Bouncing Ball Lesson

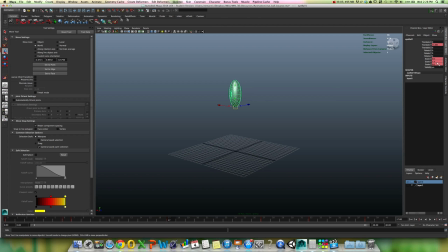Let's say this is a fat ball, so I can even exaggerate this more by actually, I take that back. Let's do it 0.5.
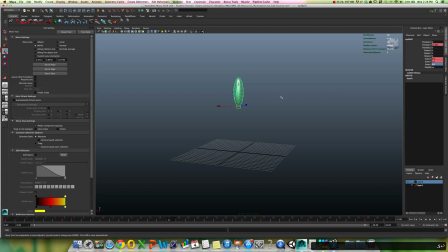I'm going to exaggerate this effect here, and let's just keyframe that. So now, you see how it looks a little smushier?
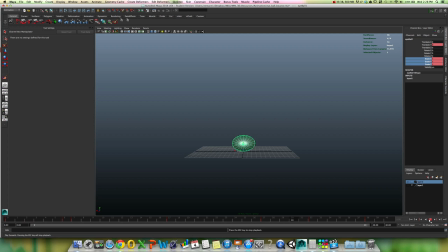And once again, we're losing a lot of frames here because of the recording software.
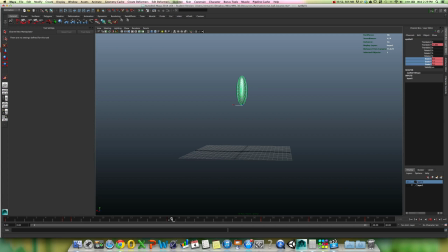But like I said, the lower it goes here, the lower it is at its arc, the less kinetic energy it created. So it tried really hard, and actually another little trick here is we can even make it squash down more.
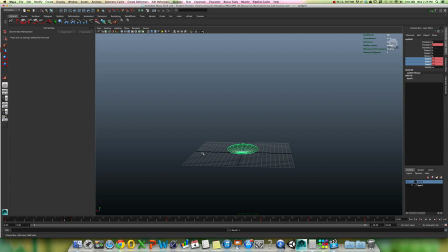I'm just going to keyframe that, and then we'll change this to 1.6, 0.4, and 1.6. And you'll see that what happens is it's going to squish a whole lot,
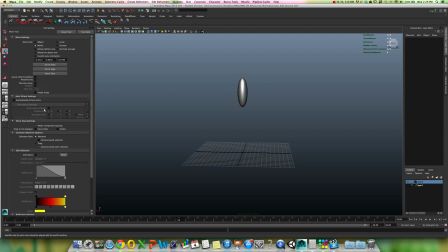but it's not going to get very far. We could even bring it down. This is going to be a little easier if we just tweak.
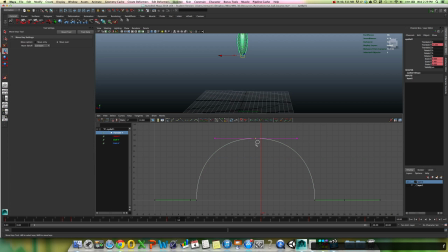A lot of times it's a lot easier just to go ahead and tweak this value. Let's bring it way down.
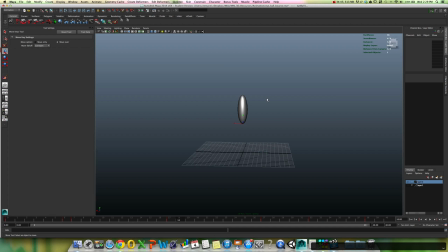And we're just creating a physical effect here, right? And the physical effect is that it's a heavy object. It's trying really hard, but it's not getting very far. Why? Because it's really heavy. And we're exaggerating the motion to make it look as if it's heavy.
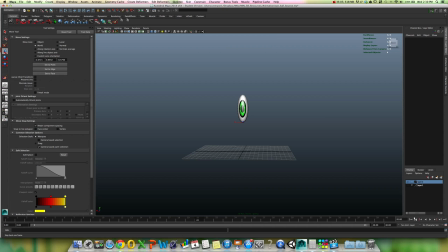Okay, so that's a rather long-winded way of explaining how we create dynamic animation. So the process is we created those poses, right? Here's the pose. Here's the energy expenditure pose.
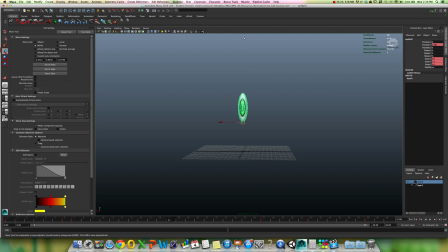And notice the higher it is, the higher energy was generated, or the lighter the object is if we have gravity working against it. Here's the second rest pose. Here's the squash. This is the follow-through. And this is the rest pose again.
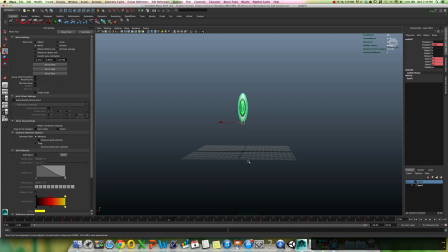So rest, that's our anticipation, action, and really isn't a rest pose in between here. We just have to create a point where it hits the ground. But here's our follow-through, and here is our rest again.
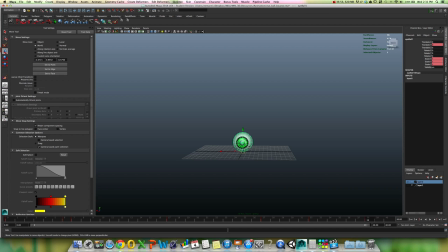And now, once we created the poses, we worked on the timing, squishing the timing down. Does it move faster or slower? And we can always tweak this timing to make this object look faster or slower or stronger or lighter or whatever. There's a lot of play that we can have in between the timing here.
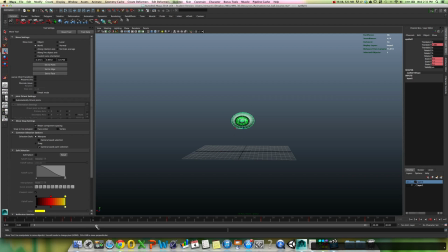And then what we did is we edited our tangents to create our acceleration and deceleration. And let's just create this consistency.
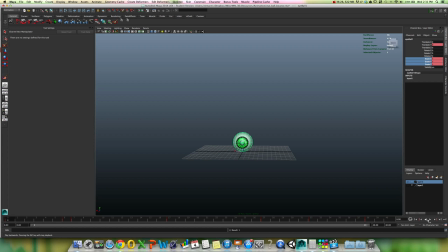And that acceleration and deceleration is what really sold this as a living, moving object that physical forces are working on. Alright, so that is the bouncing ball tutorial.